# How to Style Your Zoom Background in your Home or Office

Okay, that's totally distracting and like alien-like. You're seeing the ring light reflected in my glasses. So a lot of times people will just like, fine, I'm not using any light. Or they just ignore it, which I wouldn't suggest that. So they just won't use a light because they need their glasses. So a couple tricks you can do is your light needs to be raised up above your glasses. So it's still, and tilt it down on you so you're still getting some softness on your face, but it's not hitting straight into the glasses. The other thing you can do, and this is like at night, when it's your computer screen that's lit up and it's shining in your glasses, is just to turn down your monitor lighting until it looks natural. And last of all, which I'm still terrible at, is you're never supposed to touch your hair or your face, because it's totally distracting and unprofessional. Now we're on to my favorite part, which is the background. And I first started paying attention to the background in my videos and my meetings when I saw a video by Peter McKinnon. He's one of my favorite photographers on YouTube. I highly recommend him. He's like crazy, like always cutting edge, like pushing me in my thinking and my products. He did a video and it was all about the background. And the first thing he said was, anytime you can create a shape around yourself, it's a frame around yourself. So doorways are perfect for this, or like a closed door.
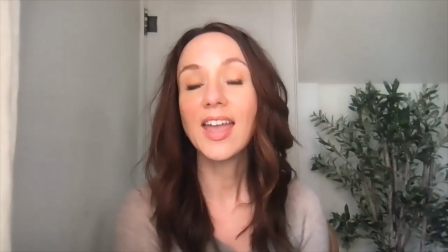[9:46]
So I will sometimes sit in the part of my bedroom, and then I get a shot of the door behind me.
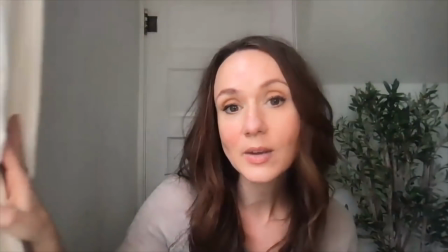[9:53]
It's a vintage door, it's cute with the farmhouse. And it's really simple, but it's just a nice
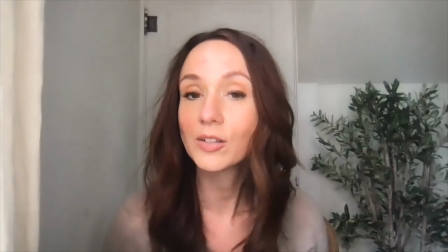[10:00]
frame around myself, not too distracting, but has just a little bit of a vintage touch and not. Some things that you do not want in your background. Ceiling fans are terrible. They make people like, they make me want to like pass out because I'm just like looking at this thing moving. Totally distracting. Do not have your ceiling fan shown up in the camera when you're on camera. Of course, clutter is bad. So it's just so distracting, and you're like, people are curious, like, what's your house look like? And then there's like random, you know, weights and dishes and laundry, and they don't need to see that.
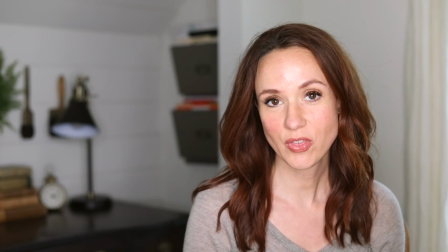[10:35]
So declutter. So for instance, there are 2 things in my background that need to change.
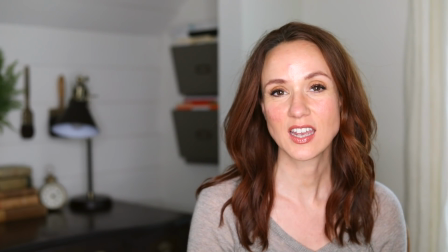[10:41]
See if you can figure out what they are. Okay, the first thing is that I'm blocking one of my decorations behind me.
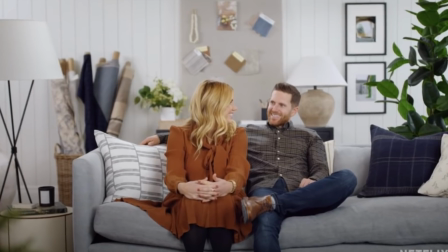[10:51]
This was inspired by Shay McGee's background in her new Netflix series.
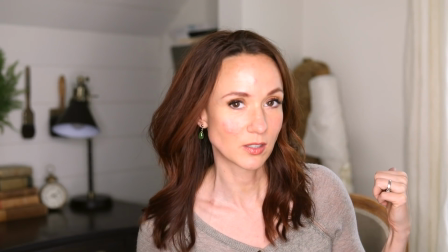[10:56]
And I want this fabric and this rug to show, because this is representing that I'm an interior designer.
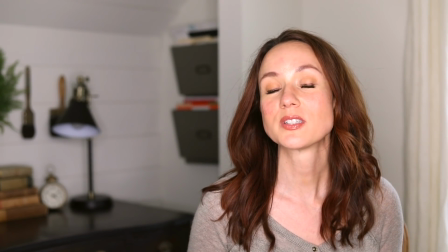[11:03]
So me sitting in front of it defeats the purpose. Also, sometimes I'll get at an angle and it's like coming out the side of my head,
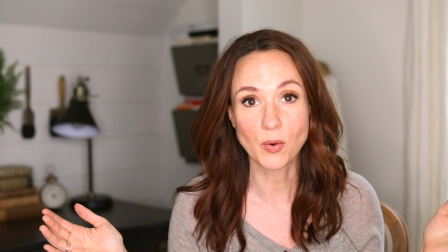[11:10]
or I've filmed videos before where I'm standing in front of a wreath and I look like I have like ferns coming out of my head.
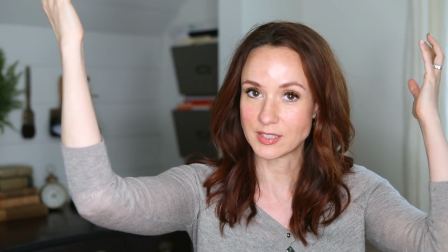[11:17]
You want to pay attention to what it looks like is growing in place of your hair, and make sure you're moving away from those things.
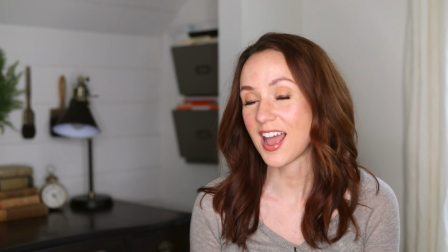[11:25]
That's the first thing. Now the second thing that I hope you noticed was that I have clutter in my background.
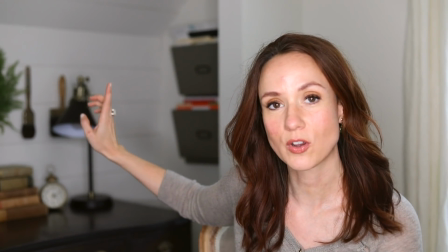[11:30]
So I have a bunch of work files and kid files and things behind me.
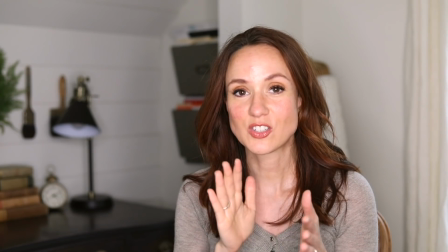[11:36]
They're colored, they're messy. I will plan to remove those before I actually do a Zoom call or a video. Have things in your background that actually speak to who you are. So if you're a chef, you want to have like styled kitchen shelves behind you. I'm talking to business owners at this point, but a lot of us are doing this for work. You know, we're online with our Zoom meetings for work. So think about what you want to represent, what it is that you do. And I'm gonna show you some really great examples in a second. But so I styled up my background to make it feel like a DIY decorator, right?
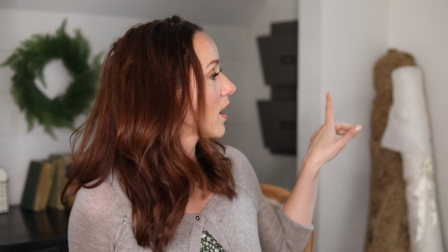[12:11]
So I've got a rug, I've got a whole roll of decorator fabric,
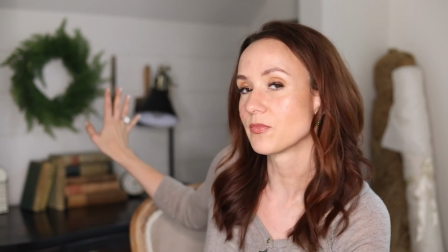[12:18]
some vintage paint brushes, some vintage books, all the stuff that I teach about. And that was on purpose.